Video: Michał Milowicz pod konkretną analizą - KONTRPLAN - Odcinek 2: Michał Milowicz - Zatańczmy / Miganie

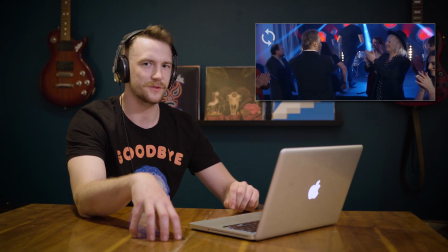Mamy dwa ujęcia bardzo podobne po sobie To troszeczkę wygląda tak jakby z tego pierwszego ujęcia Ktoś po prostu
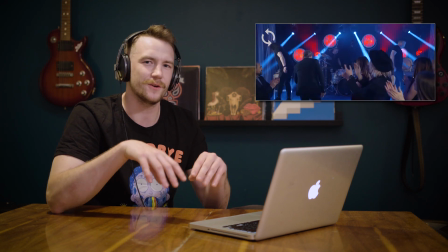w postprodukcji przyciął i troszeczkę dozumował I to nie klei się dobrze Jest taka zasada montażowa,
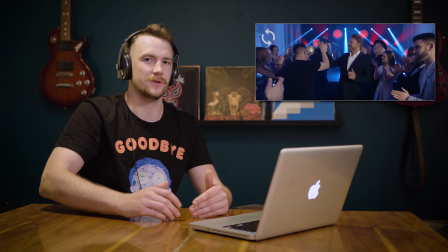operatorska 30 stopni, czyli jeżeli przechodzimy z jednego kadru do drugiego W jakiejś kontynuacji
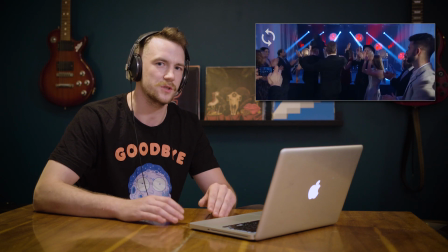To powinny właśnie o mniej więcej 30% się różnić Jeżeli mamy taką sytuację,
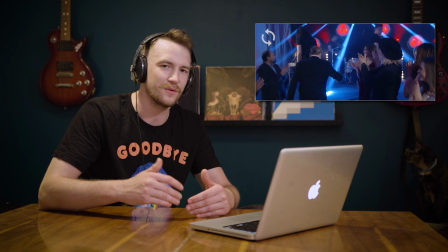że mamy jedno ujęcie, które nie wyszło Ale w drugim ujęciu jest druga połowa dobra To dajmy pomiędzy nie jakiegoś birola Jakieś przybliżenie,
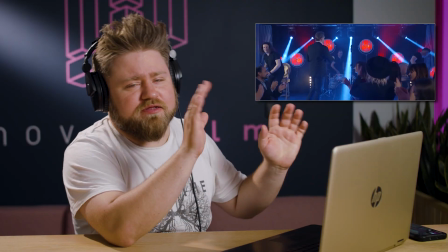przybitkę Żeby właśnie zamaskować wtedy Takie skoki Totalnie nie rozumiem tego wprowadzenia To znaczy było bez sensu Nic nie wnosiło
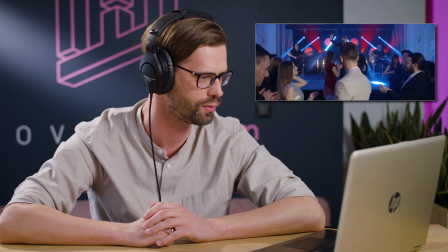Aaaa Jakaś studniówka Strasznie długie ujęcie
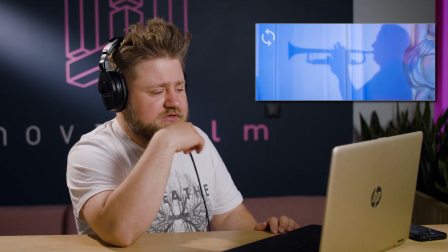Ładny kadr, podoba mi się bardzo Zabawa cieniem zawsze jest spoko Wydaje mi się,
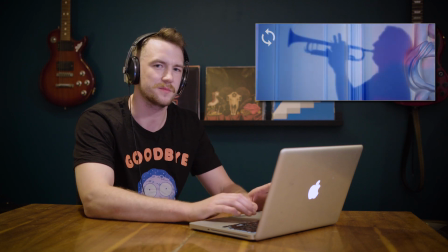że trochę można by było tu podnieść kontrast By było lepiej, ale generalnie jest fajnie
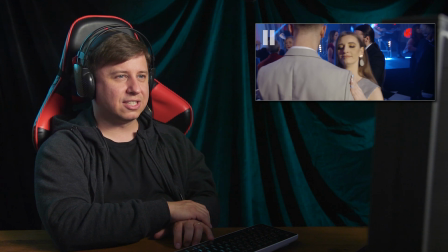Już od razu mówię, że montażysta tutaj się za bardzo spieszy. Nie ma rytmu w tym montażu jeszcze.
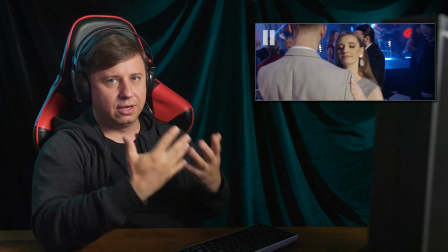To można byłoby fajniej zagospodarować te cięcia.
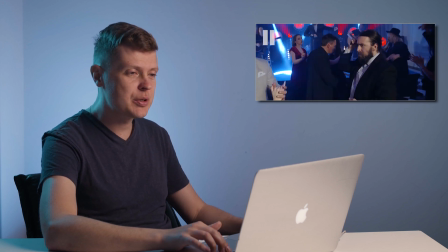Pan, który grał w spocie Prawa i Sprawiedliwości na pierwszym planie.
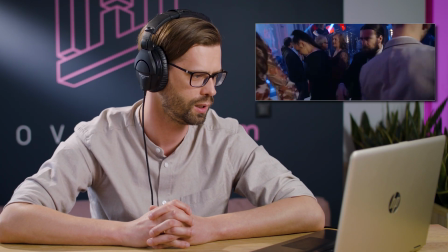No takie weselne, fajne. Spoko, zrobiony teledysk. Okej.
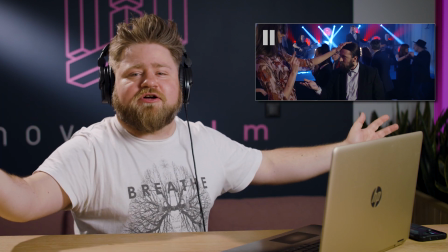Oho, żart z niskich osób. Dziękuję bardzo.
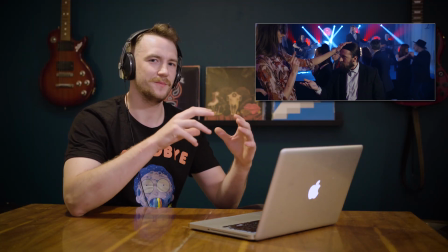Żart z niskich osób Serio, czy śmianie się z małych osób jest czymś fajnym?
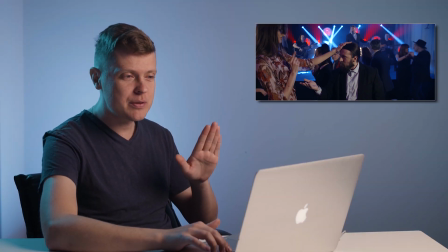Ja cię bardzo przepraszam majonez Ja cię bardzo przepraszam Ale dlaczego ty wysyłasz mi tak obraźliwe teledyski obrażające niskich ludzi?
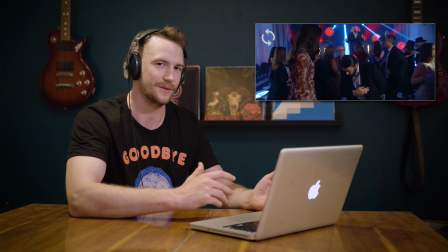Mały gościu podchodzi do bardzo wysokiej pani Chce prawdopodobnie zatańczyć Robi to normalnie,
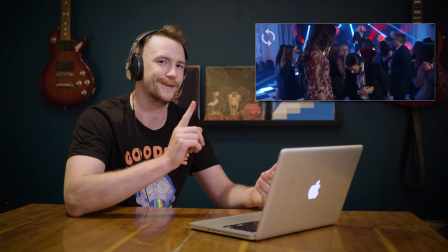w cywilizowany sposób A ona mu pokazuje, że nie, nie, nie Kurdu plus, p***aj Patrz jaki malutki, nie zatańczę z nim
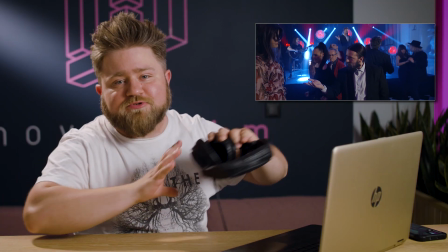Jakby nie jest to na pewno humor, który do mnie dociera Mam żonę i dzieci, jakoś mi się udało Chodziłem na inne imprezy
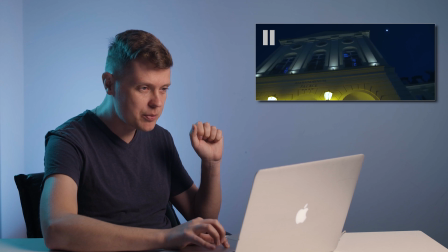O, jest placement, jest placement Dobrze, moment, moment, moment Aleksandrinum palas
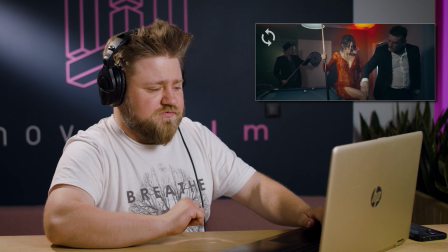Jak obsada Ale pierdol... kolano Świnia A ochroniarz w tle robi po prostu country
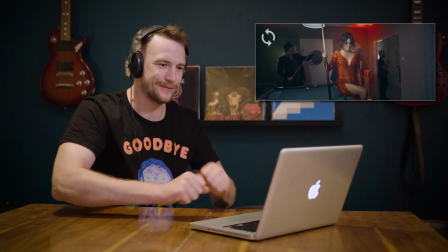dance Nie wiadomo co to jest w ogóle Mamy dwóch panów tańczących ochroniarzów.
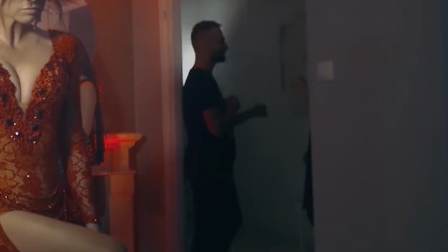Tragicznie. A reżyser krzyczy, tańczymy, tańczymy tam w tle, tańczymy. A weź tam stań z tyłu i nawalaj latarką.
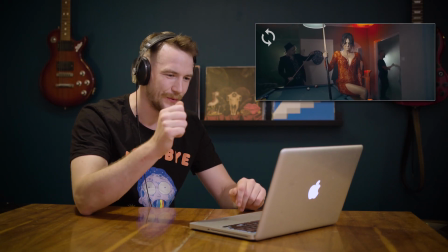Jest światło efektowe, które macha góra-dół i to w ogóle nie wygląda wiarygodnie.
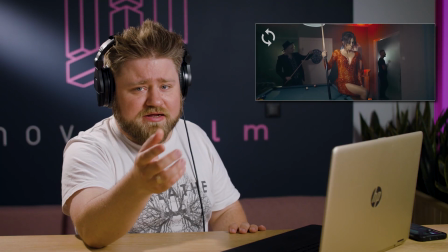Nie no, spoko pomysł, jest zadymiany i tak dalej, ale czuć, że to jest taki efekt.
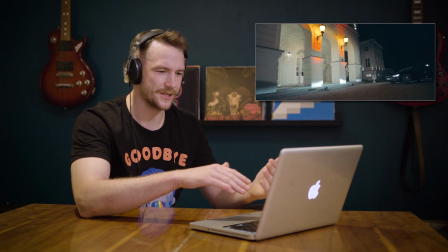Tutaj w ogóle nie mamy horyzontu, ten obraz strasznie leci w lewo.
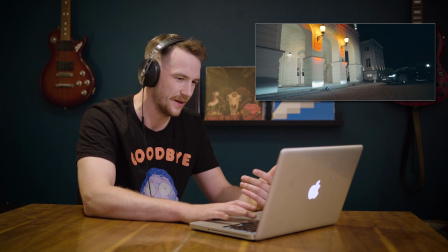Nie rozumiem czemu w tej scenie zostało to zastosowane, nie ma tu uzasadnienia. Okej, podejrzcza fura, cwaniaki z klanu.
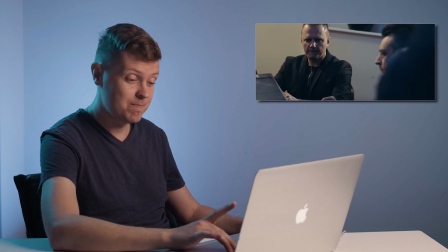Jest historia, jest brudny ekran, jest laptop i nawet nie Apple. Skąd oni wzięli tyle pieniędzy, ja się pytam?
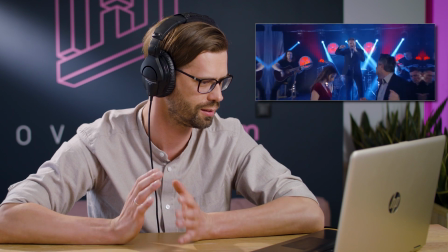Rąk sobie nie podają, bo jest koronawirus, czy... Piątka, był hajs. Nie, nie, wirus.
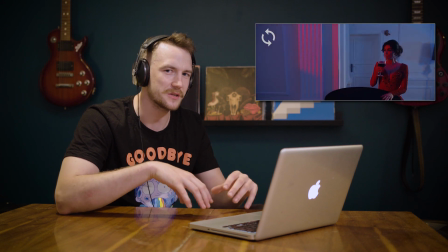Psztyk i mamy przejście. Bardzo często i dużo się teraz tego stosuje. Nie uważam, że to jest coś złego, ale w tym miejscu moim zdaniem jest bardzo źle użyte.
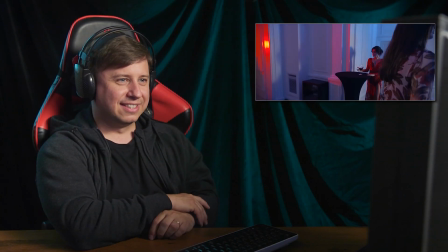Ale fajne to jest. Och, Michał. Ta twarz i od razu się robi film, nie?
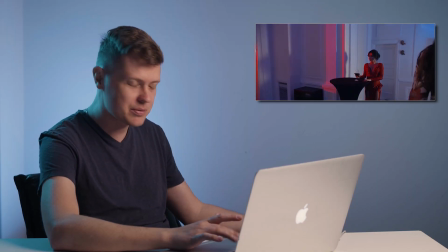Piękny, skomponowany, totalny prawie plan, władca totalny. Michał Milowicz.
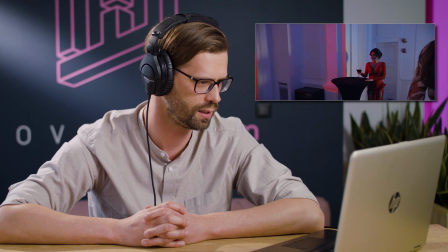Pan Michał jak zwykle wygląda świetnie, ta pani wygląda jeszcze lepiej. Są cycki na pierwszym planie?
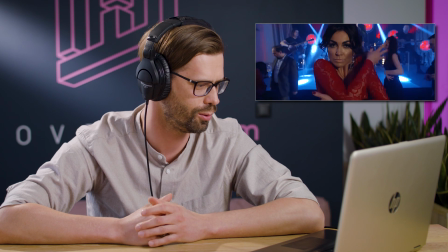Będą lajki na Instagramie. Pan Michał umie śpiewać. Na pewno lepiej niż ja.
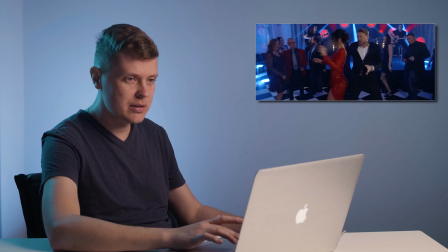A czemu nie śpiewa do kamerki? Przecież to jego głos chyba. A ci ludzie w tle to rozumiem, że to jest ciech odcinek, tak?
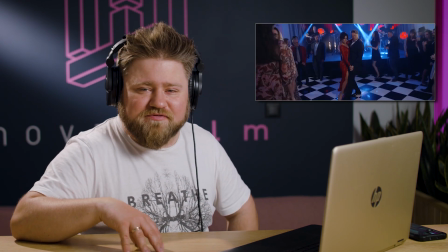Spoko pomysł na taniec, ale czemu tak statycznie? Dzieciaki na obozach filmowych, które prowadzę często jak dostają aparat, to stoją jak słupy.